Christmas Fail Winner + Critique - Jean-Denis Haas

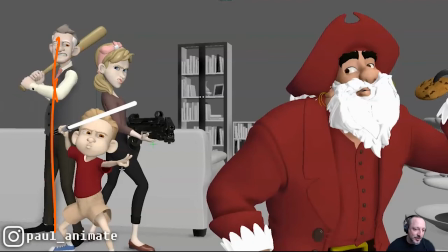You might argue, well, the dad is maybe it's a boring dad, and that's just the pose how he is. But I think that could be something that could be pushed potentially, even with her, maybe, even though she's already pretty cool. He's definitely very cute, and I love all of this.
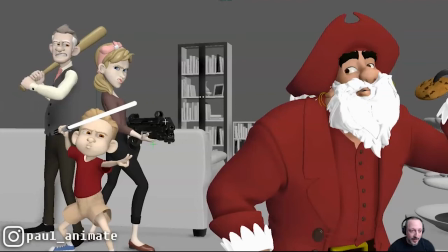And again, if you have more time, which I know there's a time limit, and I don't know how long it took you to animate the whole thing, but maybe a potential, maybe breathing, and him going like a smile, or like, I'm getting ready, or something.
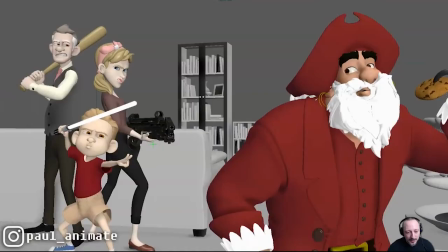Some keep alive and ambient movement here, I think, could be kind of fun, potentially. But again, as I said, I think this is pretty cool how he incorporated the sounds.
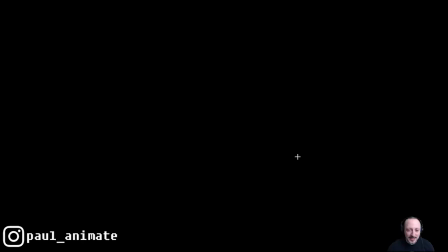Also, maybe, just to try, before we cut over two frames, maybe,
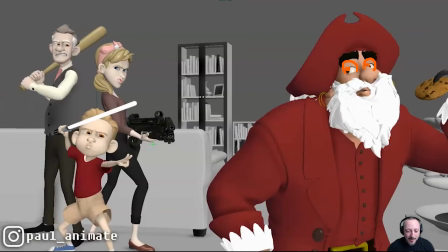like a real big widening of eyes where the camera pans over,
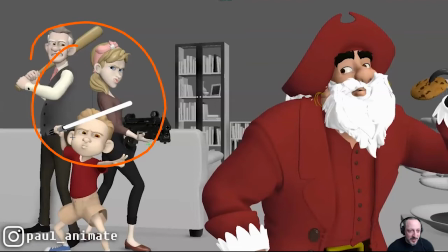we look here, we immediately understand what's going on because the poses are so clear. And then we go back, even if it's mentally potentially going, uh-oh, how is he going to react? And you're going to have that two-frame, maybe three-frame moment of, oh, like, holy crap, what is going to happen to me?
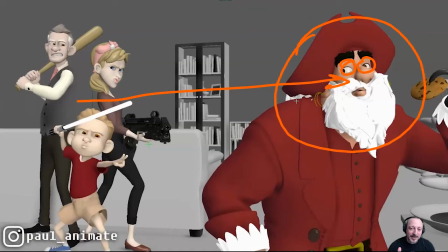And again, you're almost expecting then a big take, a bigger reaction.
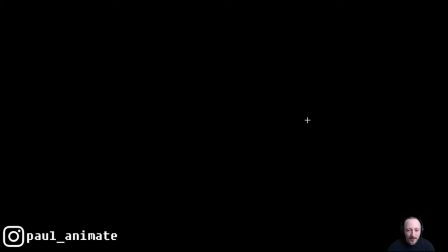But we cut off that expectation and that finish with cut to black in the sound. I think that could be also a potentially more effective way of milking that moment and the end.
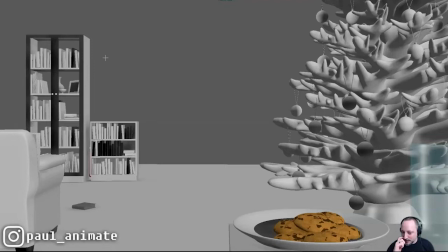So, I mean, that's, again, very subjective, my general view in terms of staging and timing and how we could milk potentially certain moments. So let me take a look at just the technical aspect of the animation. So for that, let me just turn off the sound, because let's just go one more time.
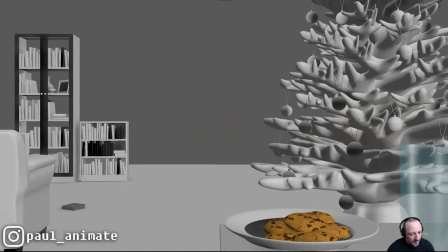Is there anything with the sound?
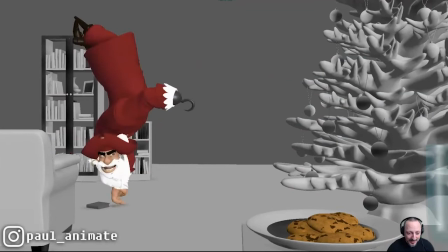I love that. It's also fun that you added the
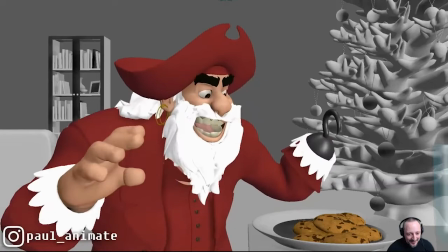so the great sound effects, Foley and everything you added in there.
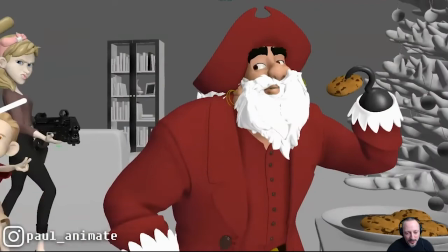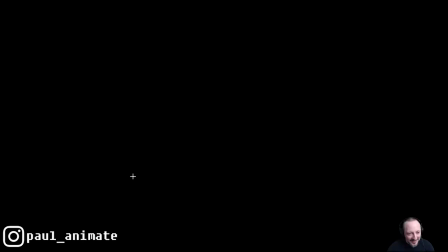And I love that the sound, the music stops to reveal the lightsaber. Yeah, it's great.
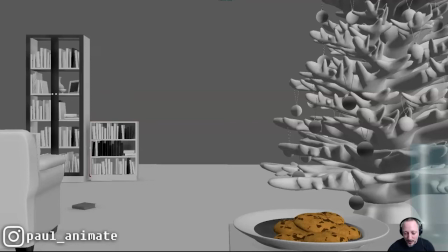I mean, this is overall such great work with the animation, but also the music choice and the sound effects, very, very cool. I'm going to turn off the sound, that being said, and look at the animation. So like I said at the beginning, potentially, just to milk things, but you do have that, which is cool.
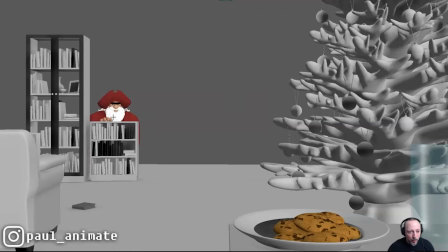You might potentially arc it a bit more or have that type of thing. I think I'm always a big proponent of not using one axis, and that's why I love that your hat does this and then settles and adjusts itself.
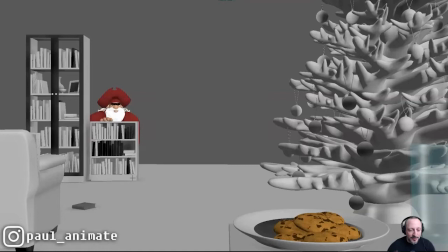So it's not just hat up and down, especially not the same axis. So any type of involvement of all axes in rotation or translation, I think, is always very cool. It doesn't have to be massive, but it just adds a cool touch of complexity and polish. That being said, polish, you might argue when that hand comes up and the hand comes down,
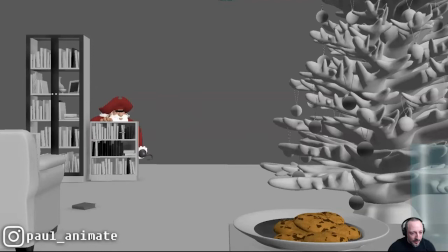it might just be posed down, a little bit of spreading of the fingers, potentially. Probably where I would definitely do it, and it's pretend you don't do it there, is at the beginning, you can see the fingers don't react at all to that move.
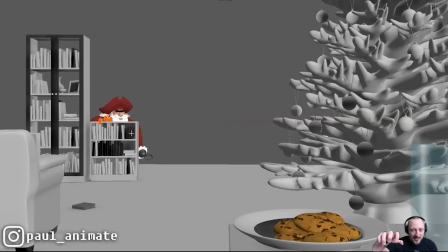So to me, this would be a tightening and tensing of the fingers. Like, he has that on the shelf, but now he's getting ready, would be maybe holding on to pull himself over, to push off for that jump. So I think that would be either flattening, but I think it would be more of the fingers like this and go, and like a tightening, a more tense pose change.
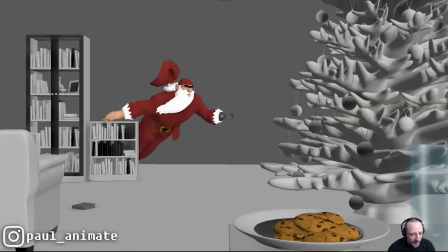That I would definitely change. Just feels too broken up into just an IK arm that doesn't react at all. I do like this, that then you have the hand dragging there, but this would be something I would consider.
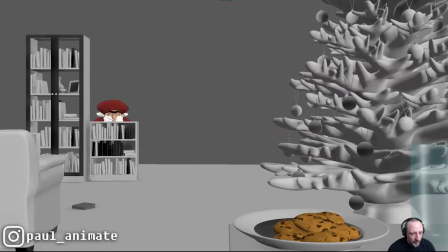I don't think there's enough time for a facial change, but you could argue that on here, maybe up here, you widen the eyes just a bit more to get a bit more of white.